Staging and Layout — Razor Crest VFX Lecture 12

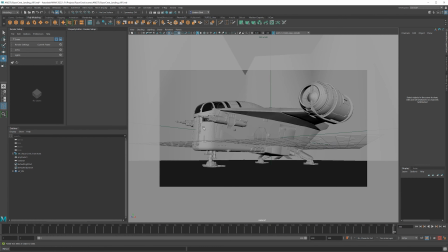(8:16)
This is going from screen right to screen left in terms of where the guns are pointing and the cockpit is. But composition is not that difficult, but there are a few rules. Like, for example, you wouldn't want to have anything that's near the edges or touching the edge.
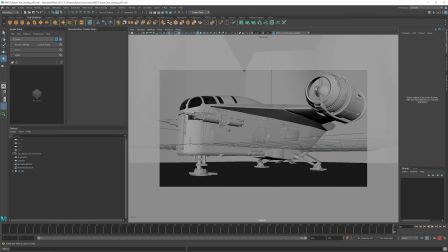(8:32)
Like, you can see the engine there is touching the edge of the frame. That looks really bad. You never want to do that. You also don't want to make it so interior forms, like the gun, for instance, you wouldn't want that to be like right at the edge of the ship, like right here,
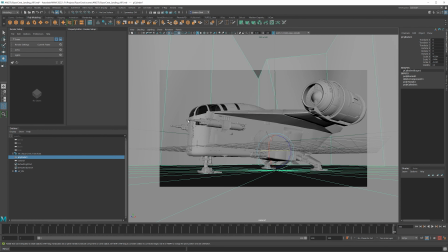(8:48)
because that looks really, really awkward right at this section there. You want to make sure that everything is far away from an edge, like where the main forms are far away. This allows you to zoom in with your camera or cut in post if you needed to. And it also allows you to do things like camera shake.
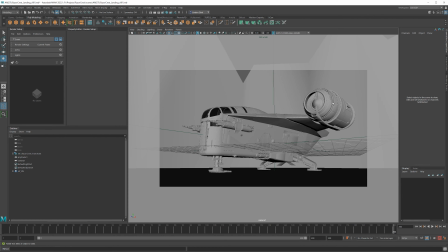(9:05)
And we'll talk a little bit about camera shake later. We'll be doing that in After Effects. We won't be doing that in Maya. Okay, so I think this is going to look pretty good. I think actually what we might want to do is, I think I'm just going to tilt the camera down just a little bit.
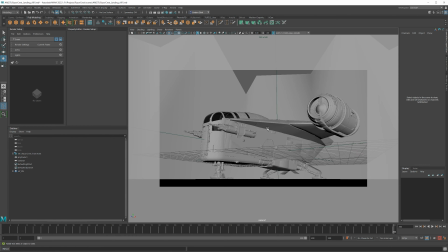(9:20)
The Razor Crest looks a lot more intimidating, more impressive if we kind of look up.
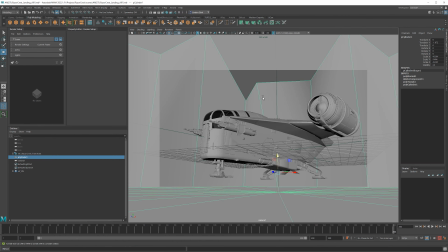(9:26)
And because we're going through the floor here, I'm going to just lower this whole thing down a little bit.
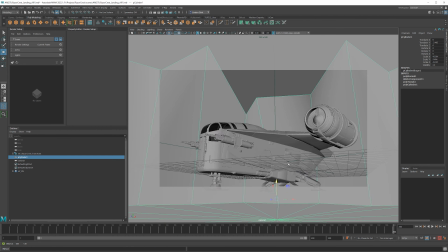(9:34)
And then we'll add some rocks or something so it's landing on like some kind of platform.
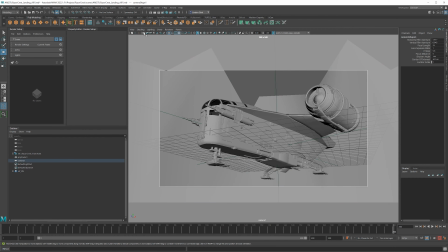(9:39)
And then for the focal length, should have done this earlier, but if we select our camera,
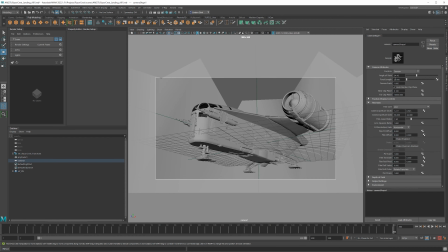(9:44)
go to the attribute editor, I think 35 is a little bit too zoomed in.
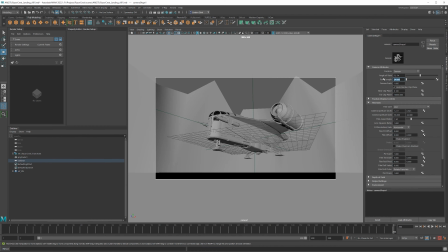(9:50)
So I'm going to do 24. Now in the previous lecture, we talked about if you are shooting a plane that's in the air, you'd have to be in another plane or some other aircraft would have to be filming it, regardless of whether it's like a drone or an actual cameraman hanging out of a helicopter or whatever, or in another plane.
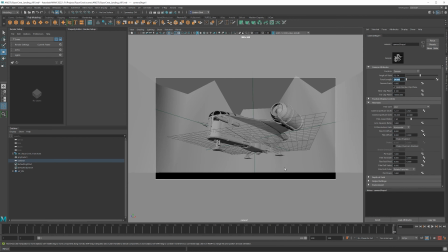(10:10)
Because this is simply landing, you could just put a stationary camera there. It's not really going to be in the way of harming anyone or anything. And I'm thinking about this again, if this was a real life shot, like an on-set thing where a real aircraft was landing. Doesn't tend to happen very much anymore, but it can still happen with like helicopters and stuff like that.
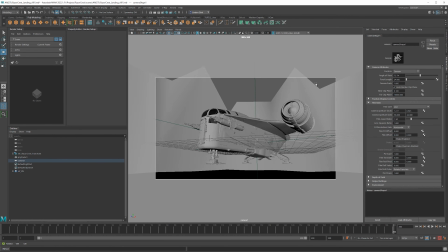(10:30)
But a 24 is going to be a very common focal length, and it's going to add quite a bit of distortion to the Razor Crest. So we're going to get a bit more foreshortening, and I think it's actually going to be to our advantage here. I think it's going to look pretty cool in the frame, and I'm happy with that.
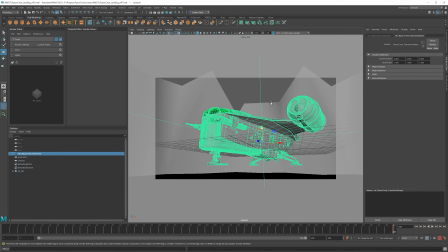(10:45)
Okay, I'm going to select the camera, click S, because we want to make sure that is keyframed there, and I'm going to click S on the Razor Crest as well. And one thing I just realized is we probably don't want that to end right at frame 200. Let's move in like a second or so. So we'll do something like 76.
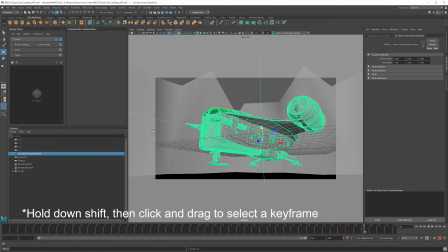(11:03)
Let's move that keyframe over. And on the camera, we'll do the same thing.
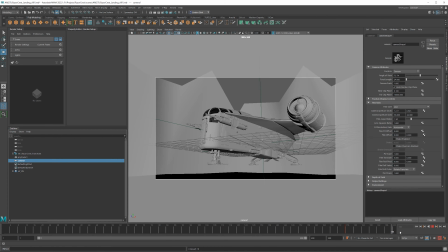(11:10)
So we have like 1 second of a lock off. And a lock off means the camera's not moving. And then we can go all the way to the very beginning and grab the Razor Crest. And then we'll just lift this up.
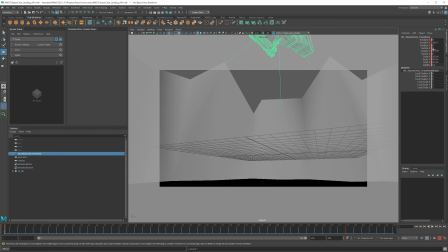(11:22)
I'll go to my channel box so I can see all of the transforms.
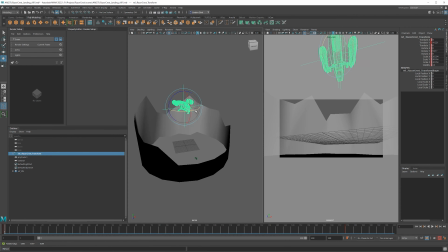(11:28)
I'll lift that up just a little bit. And then I think I might rotate this around. Something more like that. And then we've got the ship kind of landing down. Something similar to that.
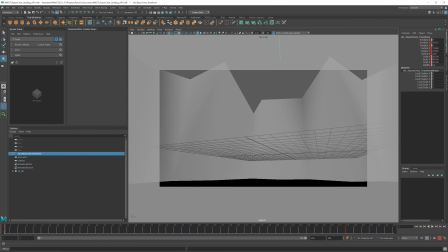(11:45)
But now, of course, at the beginning, we don't see any of that in frame. So let's take our camera.
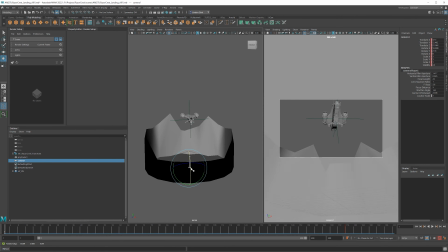(11:51)
And at the very beginning, we're just going to rotate that up like this. And I think what I'm going to have to do is actually lift this whole thing up a little bit, but we'll see how this goes. So that looks good there. It goes out of frame, but that's fine. But in terms of the overall speed, I'm pretty happy with it.
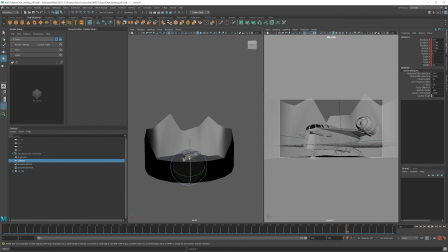(12:07)
I think we are going to actually have to lift this up a little bit, rotate this back down.
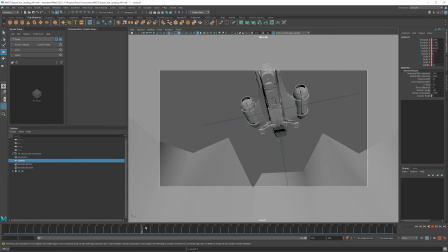(12:15)
All right, so now we're going to go to the point where the ship gets pretty far out of frame.